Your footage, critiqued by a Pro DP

Let's be careful with the soul. You know what happened to Bart. Whenever I go to a grocery store and the doors don't open, I'm like, I've lost my soul.
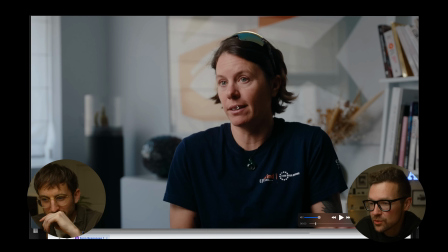[20:47]
This is from Guillermo. Okay, so first thing I'll say, compositionally, you're doing good things. We're sneaking in a bit of the window. That's the motivator for our key. Eye lines on the correct side of camera.
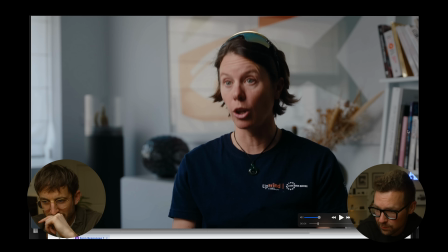[20:58]
Based on the 1 second we were playing, it looked like her eyes were darting a bit, but there's nothing that we can do other than reassure our talents, like try to maintain eye contact with our interviewer. I like the shape on the face. There's good contrast to the shadow side.
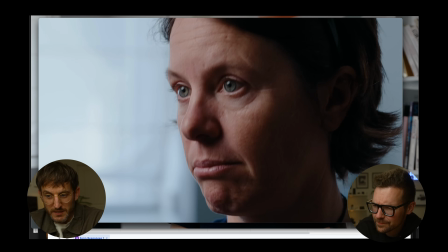[21:13]
This is tight. This is okay for a few moments. I think for a whole interview, tough to work your way back.
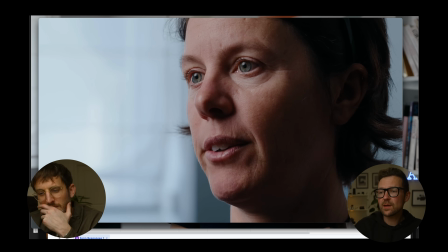[21:19]
Let's say we're on... I don't hate it. No, but let's say we're on like 80 to 100 mil here on our BCam.
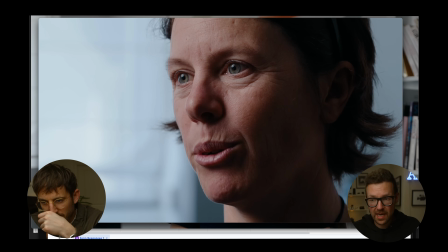[21:25]
If throughout the interview process, she decides to like lean 4 inches towards camera,
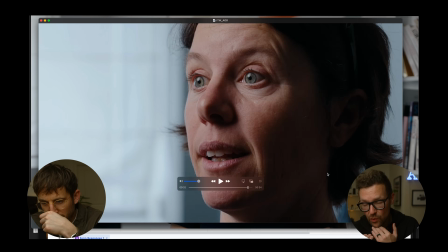[21:31]
you might find that we're clipping the chin off at a weird angle or the eyes are falling like significantly higher in the frame.
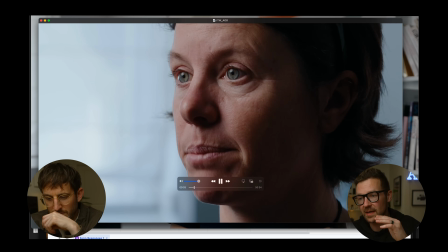[21:37]
And then once again, if we were to pull up our false color,
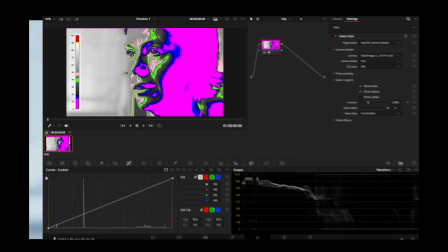[21:41]
the key light is getting dangerously close in exposure value to this line on the window here.
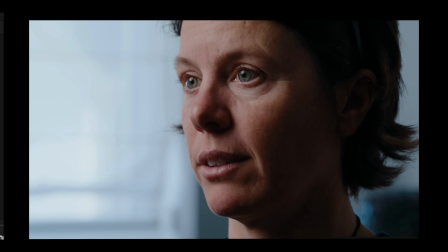[21:46]
If you roll your B camera around and you just have this dark window be the break from the key, you're going to save yourself a world of like pain from not hunting for contrast. This is what I appreciate about Nik. Is even last night, he came off a shoot with Michael, and this morning in our text thread, we had all the stills from the shoot color corrected.
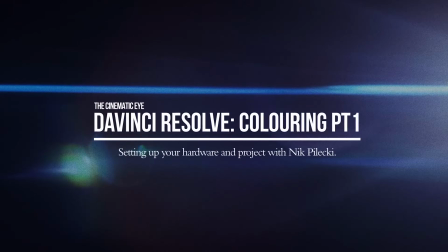[22:07]
Nik is excellent at color correcting. He teaches it, and he'll be doing an in-depth dive of that in CinePath Pro, where we'll be going through that color correction.
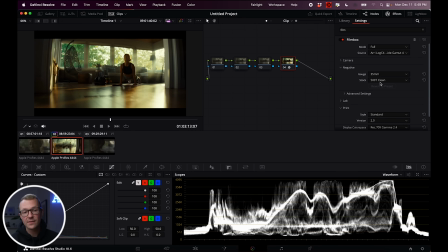[22:14]
If you're a cinematographer and you really want to carve out a healthy career in it, you do need to know at least a baseline of color correction, because you need to know what you can get away with in post, but also what you're doing to set yourself up for the most success in post-production.
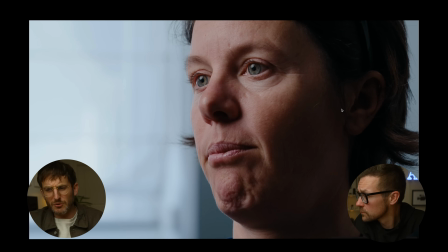[22:29]
Last thing I'll say, I don't want to hate on these frames. I don't like telling people, don't get that close, but that's really intimate. And this is uncomfortable for you right now. And you probably smell my coffee breath. That's what this feels like. Feels like we're about to kiss her, which is okay if it is a really intimate moment.
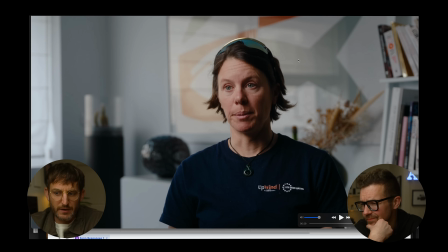[22:44]
Yeah, overall, I don't want to be too hard. I think kind of useless headroom I would have cropped in, but that's my preference. Yeah, I'm okay with that. Like it cuts well to the B camera. Like my eyes aren't jumping around a lot. We're going to be doing a video in CinePath Pro where Nik's going to show you all the extra little tools that he will always go to set with. You want to always make sure you have enough tools. And what I always appreciate about Nik is like I recommended him. We needed a DP last minute for a shoot that Michael was doing. And Nik is never stuck. You had all the right tools to be able to make even this basement, which you said when you came in, you're like, I don't know if this is going to work, but you made it look amazing. Well, no, anything can work. It's just how much do we have to work? Yes.
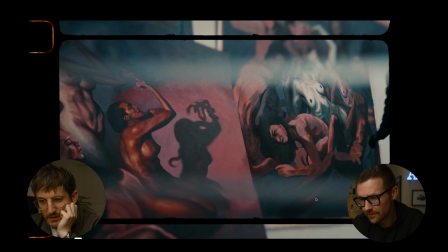[23:25]
I like the mood here. Oh, this is cool. I mean, we got a lot of extra B-roll. Let's analyze this.
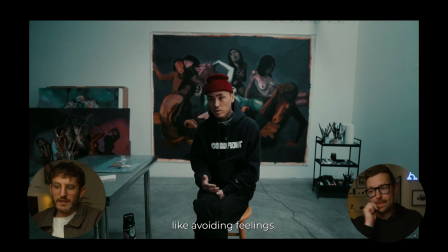[23:30]
Okay, I'll say like really cool room, or maybe it's part of their story that things feel a little off, but our horizon line is definitely off.
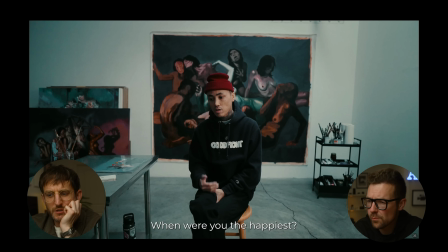[23:40]
Like I want to just correct it a little bit. And we have a situation, again, looking into the shadow side. It feels like we would want our interviewer on the right side of camera. But I appreciate the bold frame and, it's nice kind of soft, even lighting.
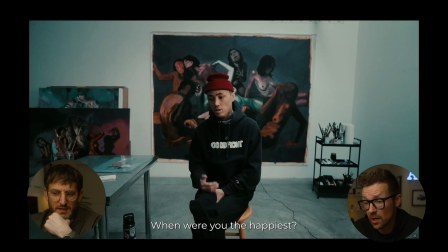[23:56]
And I kind of like the cool look against his kind of warmer skin tones. The color grade on this is really that's what's great. Working the best for it. The color grade great. I'm always a sucker for like landing your subject on a frame within a frame.
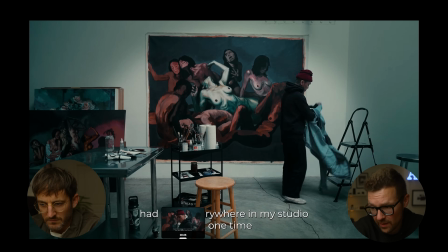[24:09]
So if you see like the kind of like the painting in the background here, placing
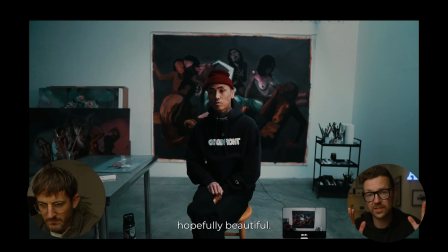[24:13]
our subject's head in the middle of that square, frame within a frame, like placing your subject in between shapes is always very aesthetically pleasing to me. One thing I'm not a huge fan of, and if you can avoid this for your project, try not to interview the subject where you know a ton of your B-roll is going to take
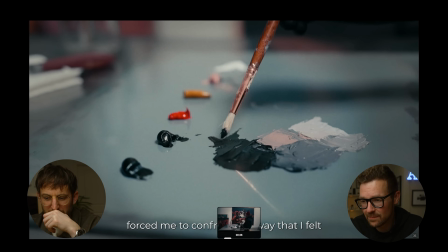[24:29]
place. That was exactly what I was going to say, because it's even the exact same shots.
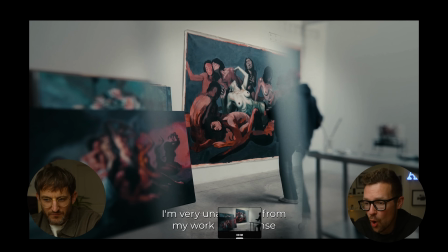[24:32]
I feel like shoots yourself in the foot for the edit, because we're always seeing the same background, so there's no relief to your viewer.
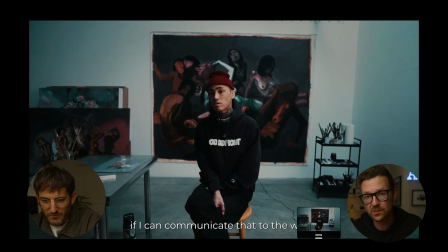[24:38]
They always feel like, oh, we're in the same space. We're trapped here.